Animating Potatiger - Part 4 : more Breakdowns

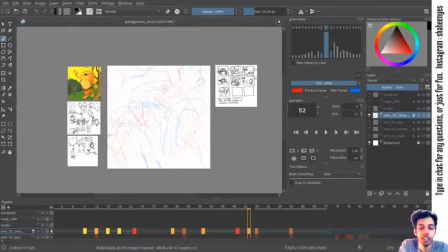So just the major frames I'll make right now, and I'll see
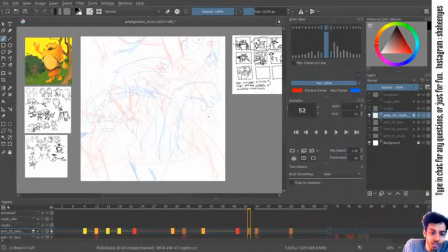where it can be overall be fit, because I'm really not sure how the spacing is going to work,
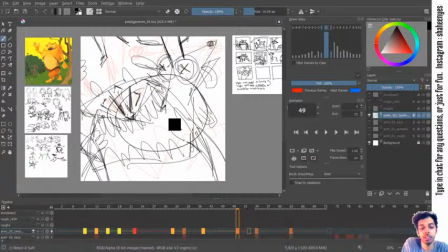because initially I had planned on this frame being the main keyframe, but now I like this one more. One cool thing is that the bite has the most importance. I won't have to animate the, what is this, deer so much also. It offers good advantages,
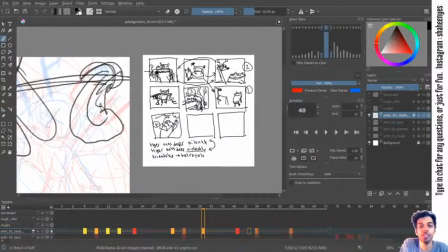and I think I told in the very beginning of the first episode how I wanted to space out the composition, like filling the screen.
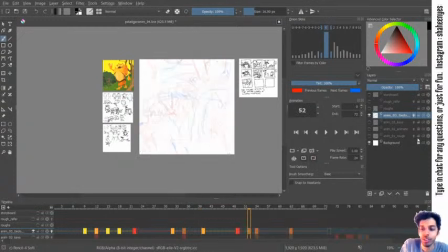These are things that I don't usually do. So I wanted to try that out. Okay, let's happening. Oh yeah, thanks Puri. Yeah, the watchmaker has a Facebook page. I have to work more on it now.
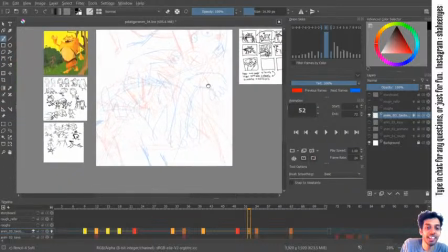I haven't done much.
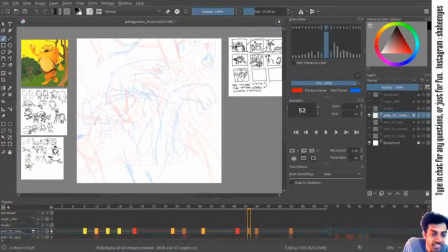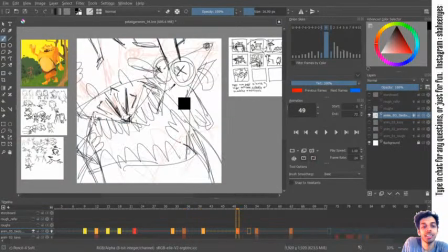So, like how we had done with the previous frames itself,
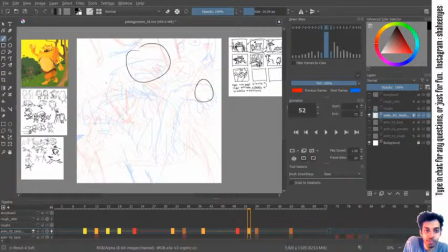the tiger was here, it went here, then it went here, and now it's down here, and in the next frame also it's here. So I'm thinking I'll follow that trend before letting him go over here.
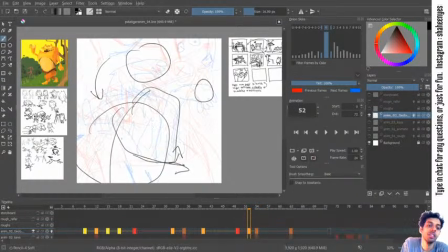So after that, he goes back down. So since he's going back down after this,
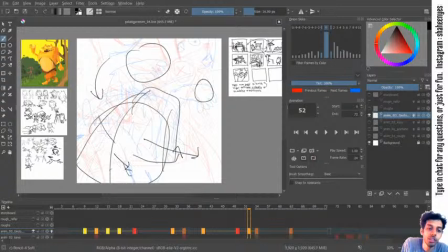maybe I just make him go a little bit down before coming up and going down, so that it will form a weird sort of an arc.
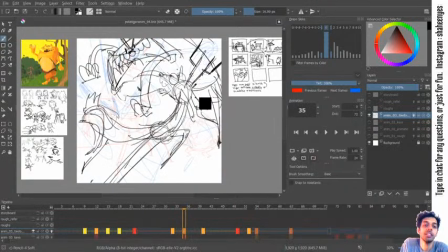And as for deer, the deer was here, down, up, down. So deer was here,
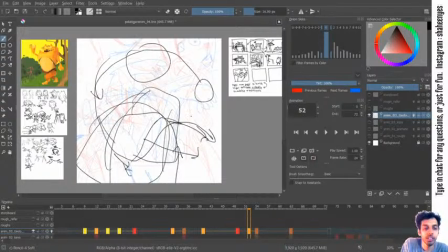Then just draw with a different color for clarity sake. So the deer was here, then it went down, then it went all the way up,
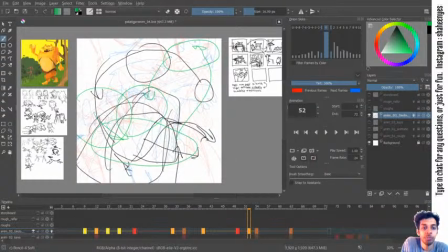and then down, and then it's going back up. So let's see. So since the throwing away is a big deal, I'll try to
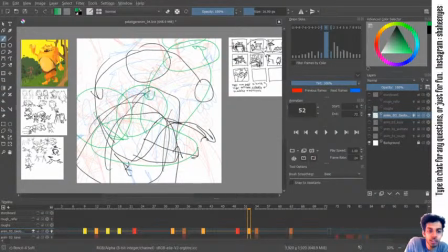it's a big deal. I'll try to get it more down before bringing it up. So this is where I'm breaking a flow because I want this to be as abrupt as possible.
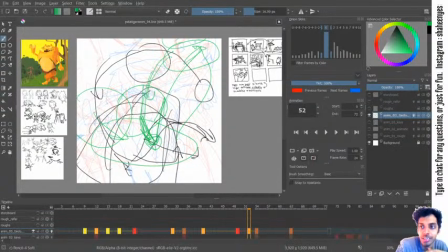Where is the mic? Oh, the mic. I hope everything was. You could hear everything properly.
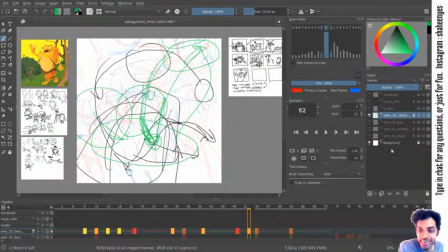Yeah, I don't not like publicize it. I just haven't been updating the page as much as I would have liked. That's why I hadn't uh, done that.
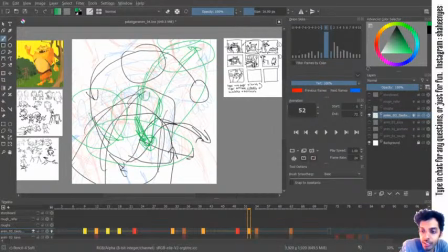Why your frame in timeline different colors?
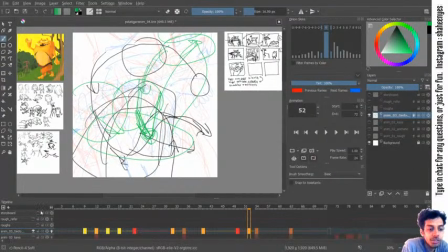So the different colors are for me itself to visually see where it's leading. So in Krita, if you right click a frame, you can give a color. So I'm giving it an decreasing order from importance of red, brown, orange, yellow, green, blue.
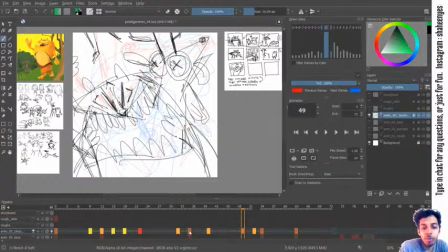So red are the biggest keyframes, brown are the frames between those major keyframes.